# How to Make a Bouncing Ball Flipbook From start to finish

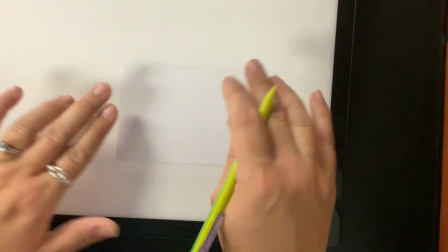[0:03]
Because our note cards will be held together by a binder clip, we need to create a margin on the left side of our note cards.
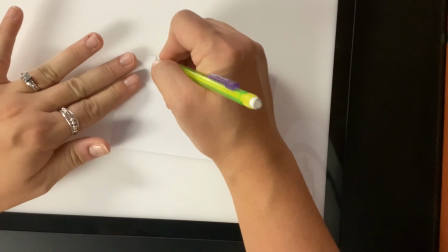[0:10]
So for this guide, place 2 fingers on the left-hand side and make a mark, and that's where you're going to start your path of the bouncing ball.
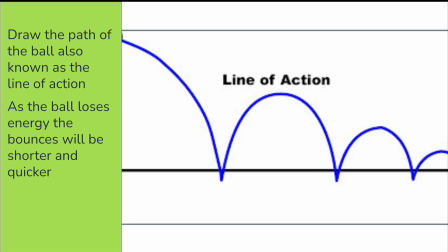[0:18]
Start by using a line to show the path of the ball. This is also known as the line of action. Remember, with each impact of the ball, it loses energy, so each bounce will be less and less high,
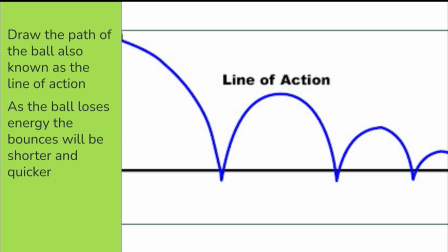[0:32]
and they also are quicker or smaller spaces in between the bounces.
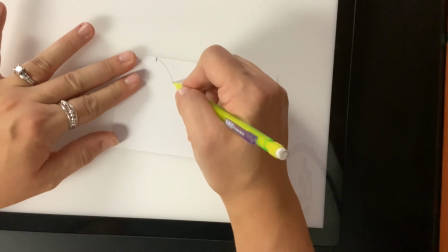[0:38]
Okay, let's take a moment and we're going to draw our path of action.
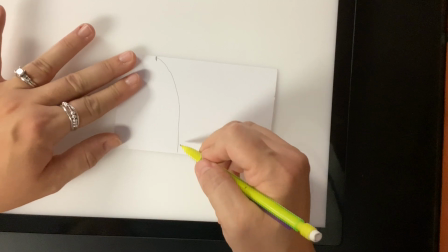[0:43]
So we start it free falling from the top, we bring it down to the bottom of our note card,
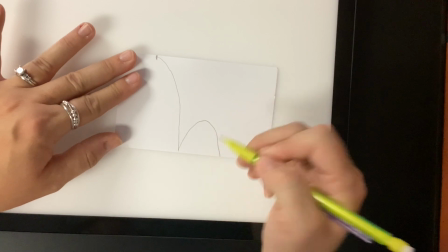[0:48]
then we bring it up a little bit higher, then we bring it back down.
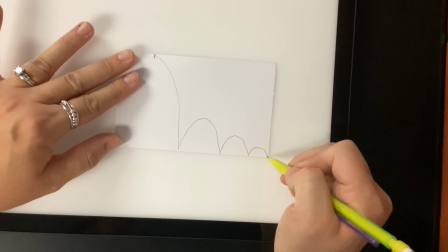[0:54]
And so I would try and have at least 2 bounces, maybe 3 within your line of action.
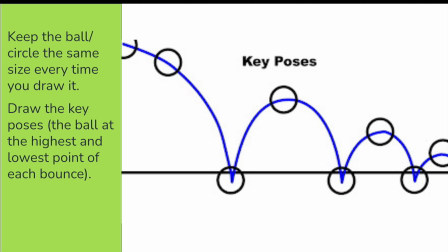[1:01]
Now we are going to add the ball to our line of action. Remember, we want to keep the ball or the circle the same size every time we draw it. We're going to start by drawing the key poses. This is when the ball is at the highest and lowest point of each bounce.
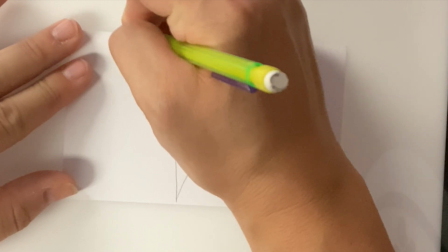[1:16]
Start by drawing part of your circle going off of the note card so that we don't see the first circle as a full circle.
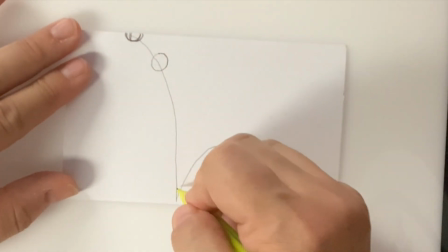[1:25]
Then a little of the way down, go ahead and add another one.
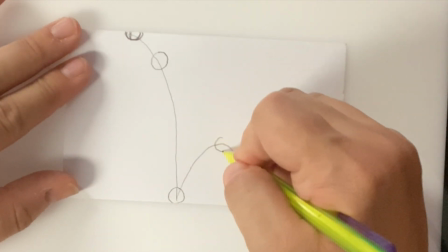[1:29]
Then at the bottom or the valley of the bounce, go ahead and draw one at the peak,
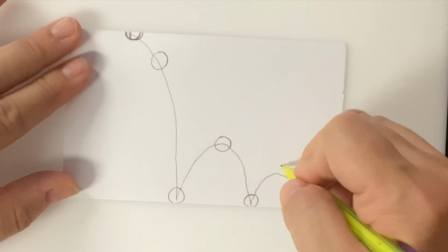[1:34]
draw one at the next valley, draw one at the peak, draw one at the next valley,
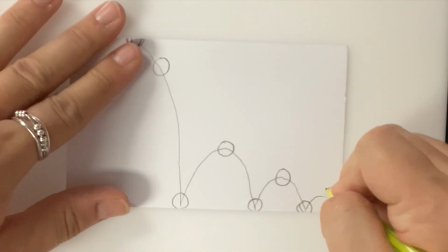[1:39]
until you have one at each peak and valley. Again, try to keep these circles the same size when you draw them.
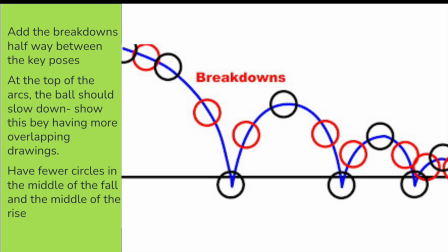[1:47]
Now we're going to add the breakdowns, which is the halfway point between the key poses. At the top of the arcs, the balls should slow down. So we show this by having more overlapping drawings and the circles closer together.
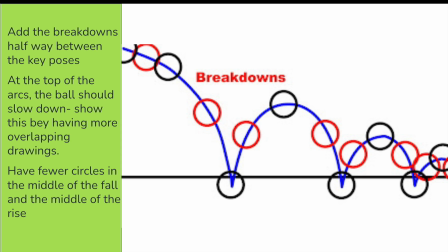[2:00]
Have fewer circles in the middle of the fall and in the middle of the rise because that's where the ball is moving faster.
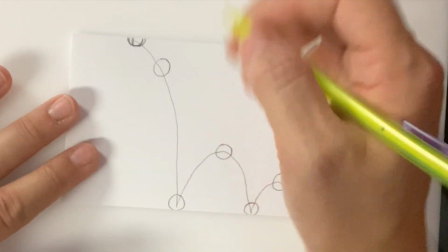[2:09]
All right, so here's how we add the breakdowns. We find the halfway point between each of our circles.
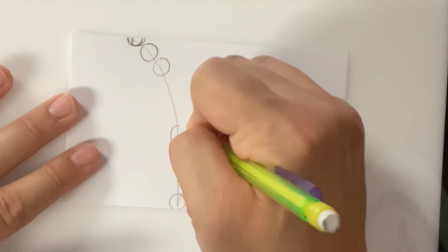[2:14]
So between the one at the very top and the next one down, I draw a circle.
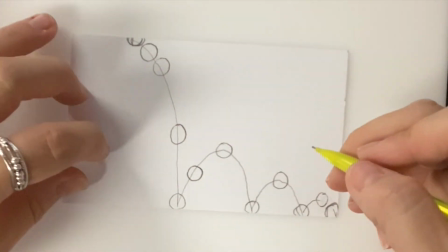[2:19]
Again, I'm trying to keep these the same size.
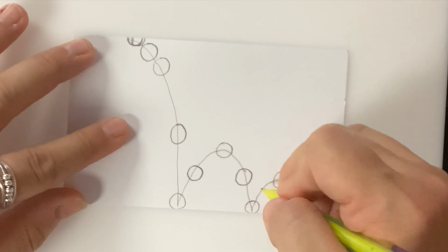[2:21]
Then between my next two, and I keep adding my circles in between each of the circles on my arcs.
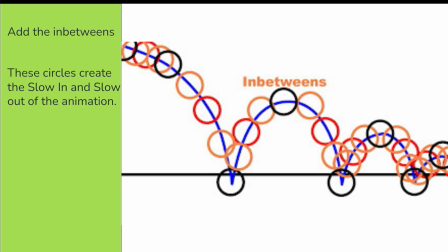[2:31]
All right, now we're going to add the in-betweens. So we're going to be placing our circles in between the ones that we just drew, and we really need to think about spacing with this one. We want to make sure we have lots of circles overlapping at the tops and near the valleys to show that slow in,
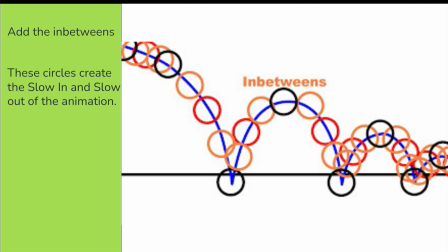[2:51]
slow out technique that we've been learning about.
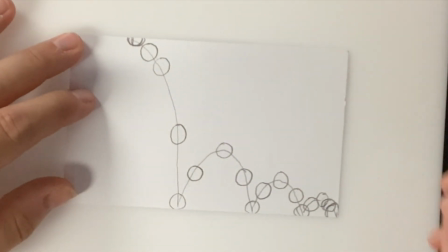[2:54]
So just a reminder, remember when you have more frames closer together, it's going to slow down the action.
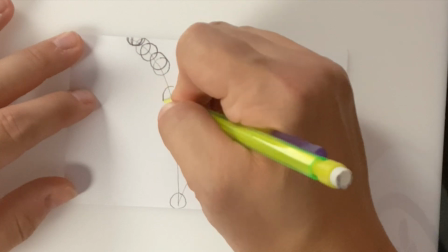[3:02]
And remember, at the very top, it's going to start slow because it's building momentum.
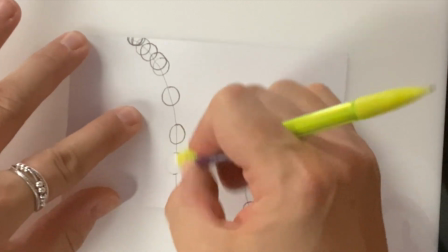[3:08]
As the ball is falling, it's going to go faster, so we will have fewer circles.
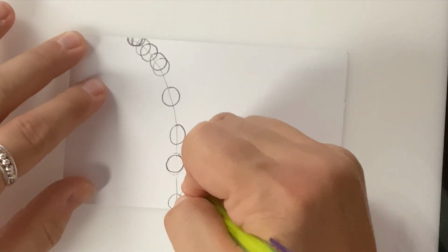[3:13]
So right now I'm going back in between the circles that I just had and adding more circles to help show the slow in and slow out.
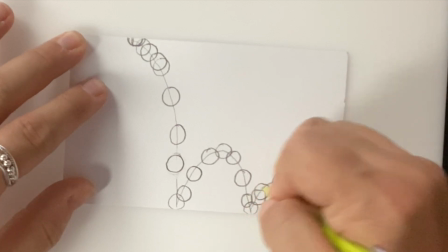[3:22]
So as our ball reaches the peak of the bounce, again, it slows in momentum before coming back down.
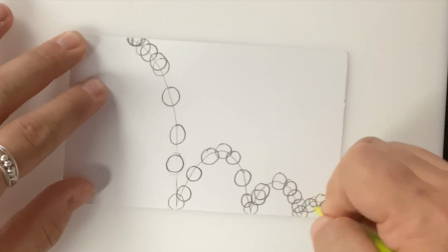[3:29]
So you want more circles at the very top of the arcs,
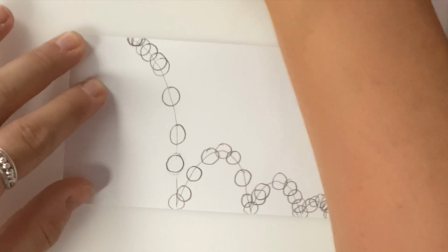[3:33]
and you also want more circles toward the bottom of the arc after it bounces.
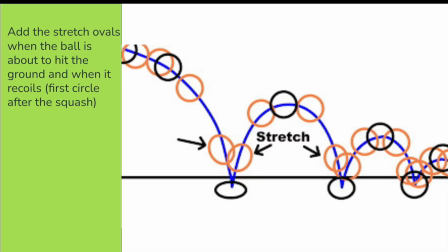[3:41]
Okay, now we need to add our stretch ovals. So remember, when the ball is about to hit the ground and after it hits the ground and recoils, it stretches out. And so we want to make these more longer and ellipse shape instead of having it the consistent circle shape.
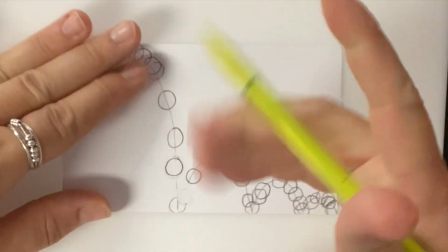[4:00]
So start by identifying where the bounces are on your paper,
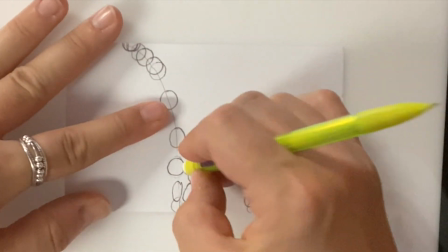[4:05]
and that's where you're going to add an ellipse or a longer oval shape.